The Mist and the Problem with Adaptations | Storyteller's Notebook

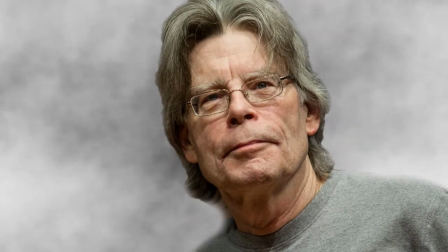(0:03)
Stephen King's stories have been turned into films and TV shows quite a lot. So often, in fact, that there's a whole Wikipedia page about it.
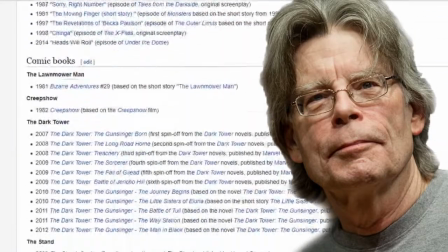(0:10)
And 2017 seems to be the year of the Stephen King adaptation, as this year alone,
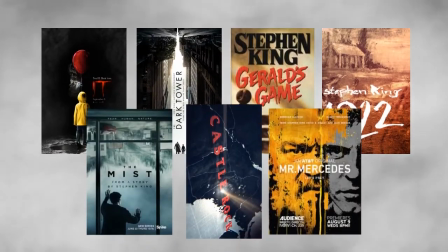(0:14)
there are 4 movies and 3 TV shows based on his work that have either been released or are planned to be.
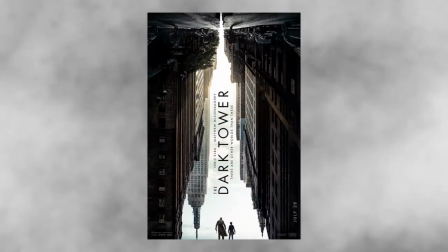(0:20)
Some have been critically acclaimed, some have been critically panned, and one in particular has received some mixed reactions.
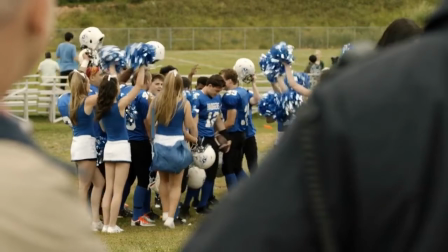(0:26)
The Mist. This 10-episode drama, based loosely on the 1980 novella of the same name,
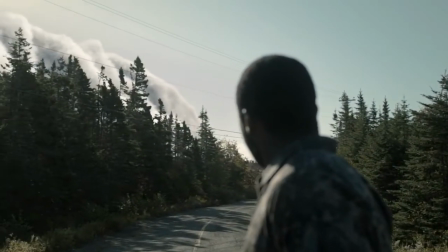(0:32)
follows the inhabitants of a small town in Maine that's enveloped by a supernatural mist full of monsters, and the various ways they try to survive.
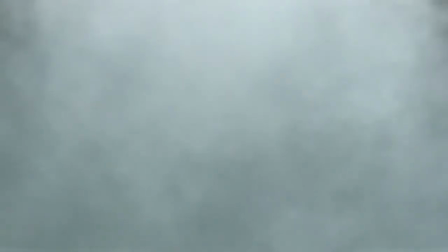(0:39)
On the one hand, it presents us with an incredibly interesting and unique concept and pulls off some clever things with it,
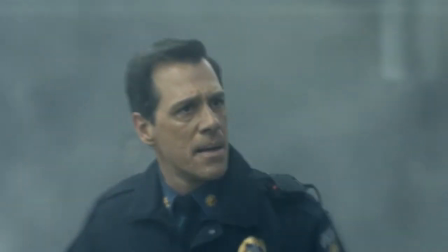(0:45)
but at the same time, fills itself with bland characters and stories that just go nowhere.
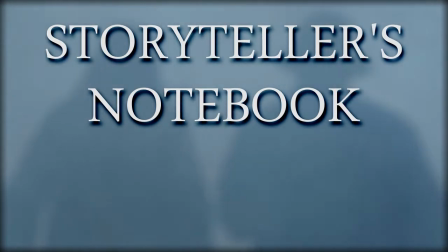(0:50)
And it's why, in this episode of the Storyteller's Notebook, a series in which I analyze various storytelling techniques used by various creators in various mediums,
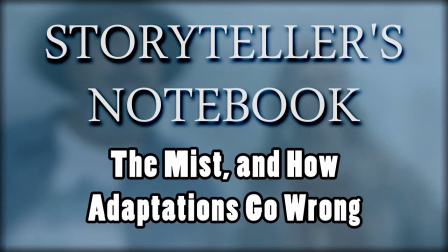(0:58)
I want to talk about The Mist and the problems that can arise from creating an adaptation.
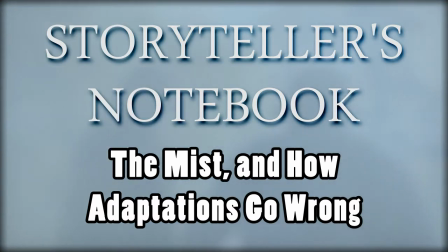(1:03)
And yes, spoilers ahead.
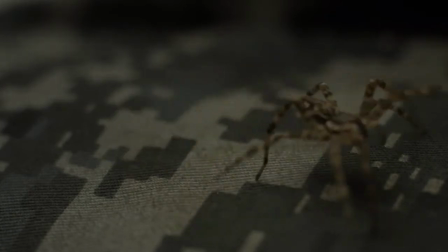(1:06)
Now, for as mediocre as I found the series to be, I would like to begin by at least pointing out some of the things the series actually does well.
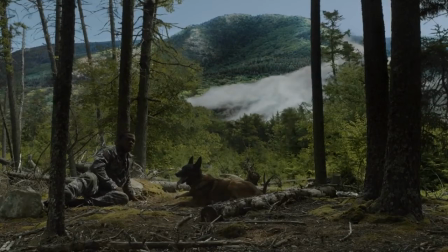(1:13)
Such as the opening scene, which focuses on a soldier waking up in the middle of nowhere.
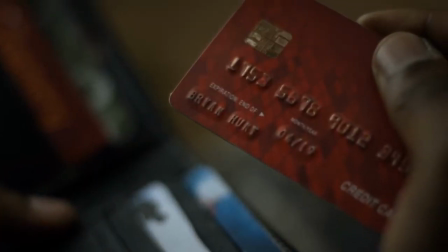(1:17)
It not only quickly and cleverly establishes his amnesia and his desire to remember who he is, but also creates an intriguing air of mystery.
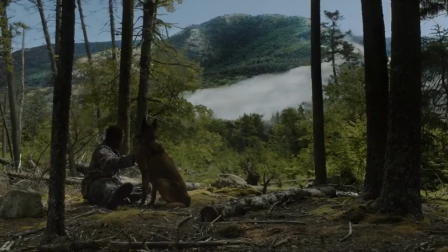(1:25)
Why is he passed out in the middle of the woods? Why doesn't he remember anything? What is this mist?
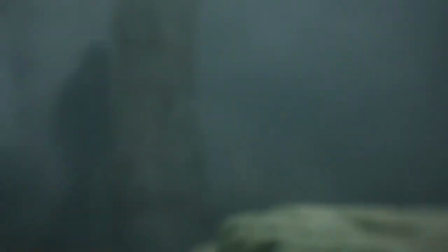(1:29)
And more importantly, what in the hell is wandering around inside it?
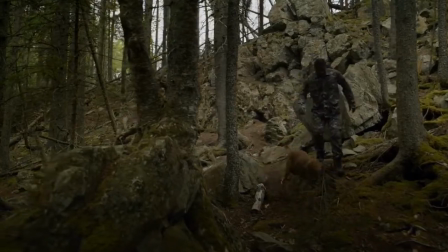(1:34)
Sure, I still have some nitpicks about a few things here, but this first scene is a well-crafted hook that brings you in,
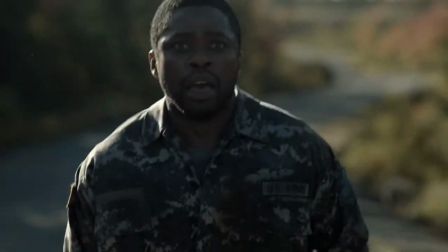(1:39)
before slowly and painfully dragging itself out by the end of the first episode.
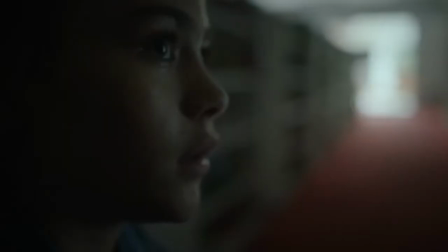(1:43)
And although this mist may not be filled with alien creatures like in the novella, it still creates some pretty terrifying monstrosities for us to fawn over.
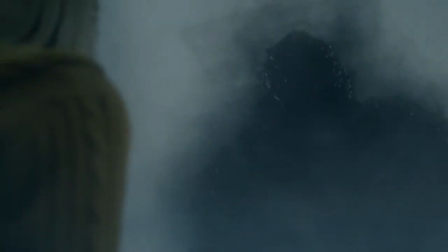(1:51)
Such as the Four Horsemen and the Mistwalker, I say because I don't know the actual name. These entities are horrifyingly fascinating,
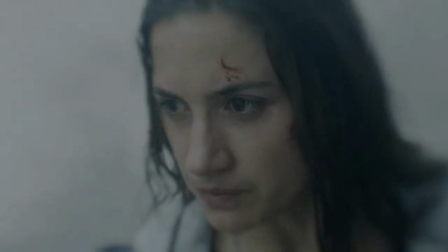(1:58)
and their ominous presence is amplified by the distorted visual effects that are used to show the confusing and otherworldly nature of the mist.
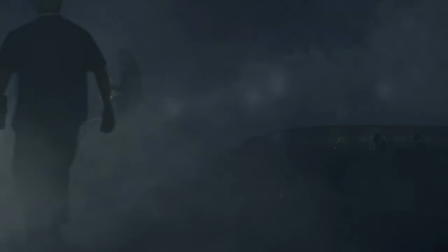(2:06)
Though it may not be the same, the series still creates some disturbing creatures.
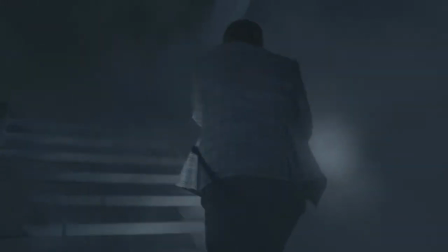(2:10)
Similarly, the story, though it diverges from the novella quite a bit and is quite average,
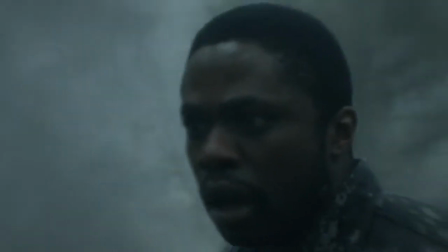(2:15)
still presents us with some interesting ideas, like the amnesiac soldier trying to recover his memory, or the junkie trying to accept her past,
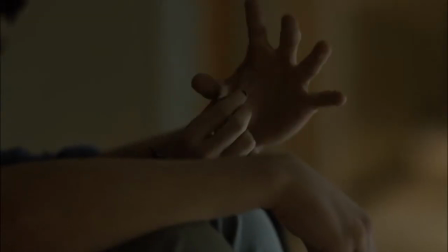(2:23)
or hell, even the big tough jock coming to terms with his sexuality.
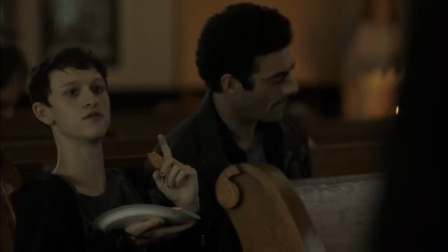(2:27)
There are a lot of cool stories trying to bubble up to the surface of this show that are simply buried by the main plot, which,
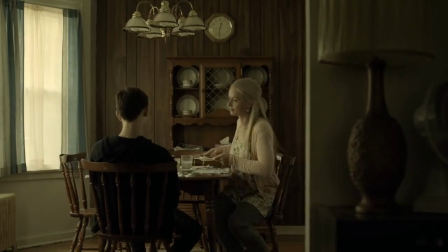(2:33)
for the most part, felt like something ripped out of a daytime melodrama trying to be as shocking and convoluted as possible.
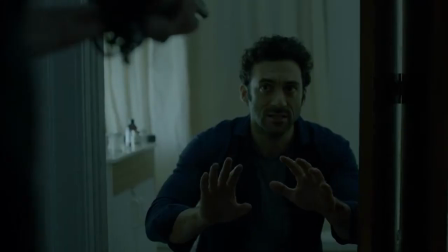(2:39)
And that's exactly the problem with this show.
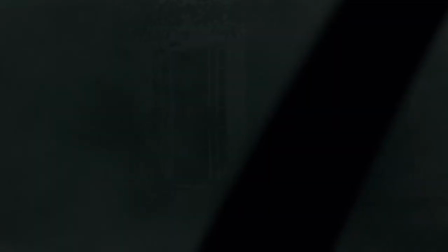(2:42)
Alongside some more general problems like flat acting, questionable editing, and mismatched tones, it feels like it's trying to do too much at once.
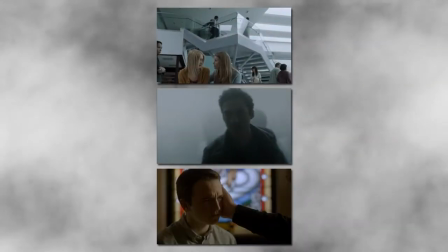(2:49)
In the show, we follow 3 different plot lines, each of which has about 3 or 4 different perspective characters,
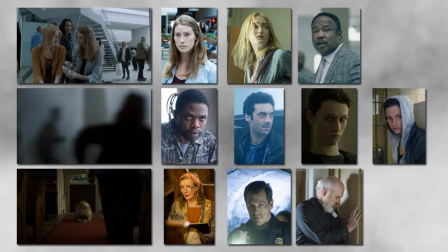(2:55)
which in total gives us 10 individual story arcs to get through in just 10 episodes. Which, even for a TV show, is a bit ridiculous.
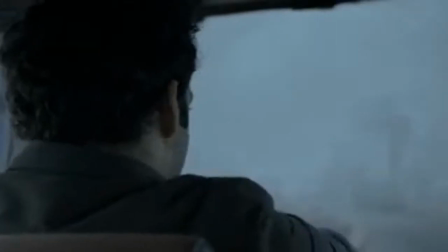(3:03)
Especially when there's no central focus. Each story is given equal weight, which isn't helped by all the themes and topics they're trying to touch on.
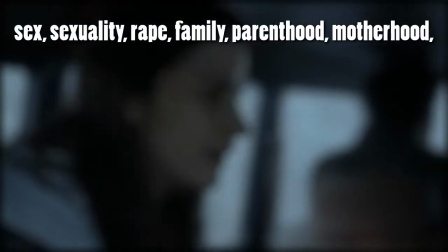(3:10)
Like sex, sexuality, rape, family, parenthood, motherhood, fatherhood, teenagerhood, if that's a word, teenage love, peer pressure,
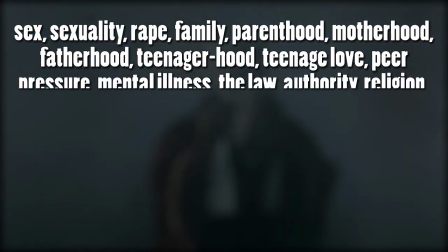(3:17)
mental illness, the law, authority, religion, addiction, relationships, greed, power, the nature of good and evil, and the desperation for survival,
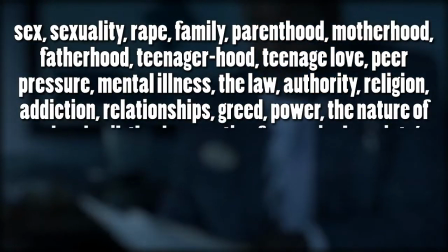(3:23)
all while trying to comment on society's, or at least the society of this small town of Maine's, reactions to them.
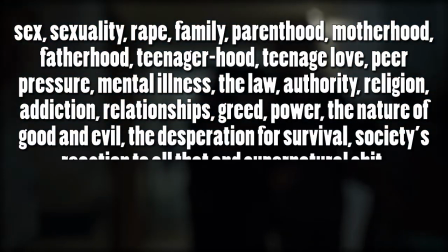(3:28)
And the near incomprehensible phenomenon that is the mist.
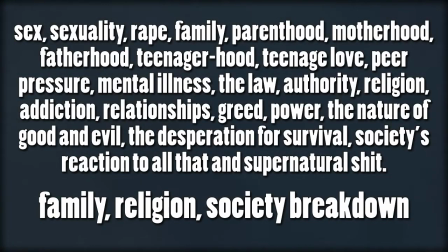(3:32)
Compare this to the original's laser focus on family, religion, and the breakdown of society, and you'll notice the problem.
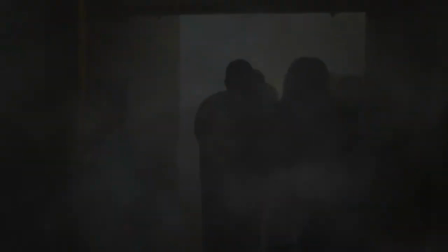(3:39)
By trying to cover so many stories and ideas, the series isn't able to develop or explore any of them properly, and leaves it feeling like a wasted opportunity.
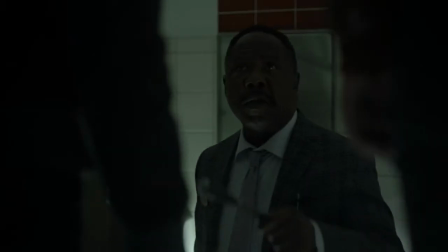(3:47)
Now, it's understandable why they would change the plot and add so much,
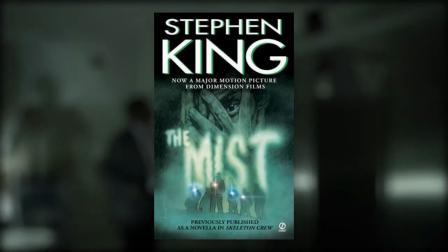(3:51)
considering that the novella it's based on is only about 50,000 words long, which is just over half the length of a typical novel.
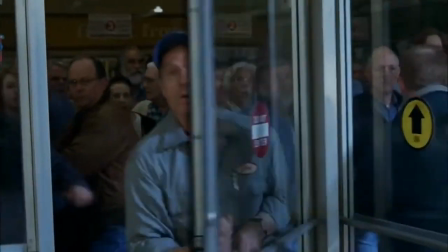(3:58)
For a movie that only lasts about an hour and a half to 2 hours, that's fine, but for a show that needs to stretch over 10, things have to change.
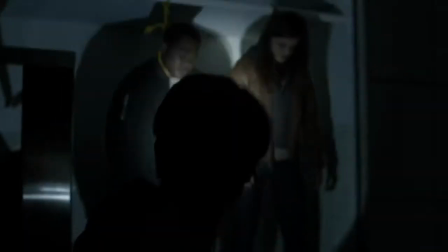(4:06)
However, it almost feels like it overcompensated for that lack of material and spread itself too thin.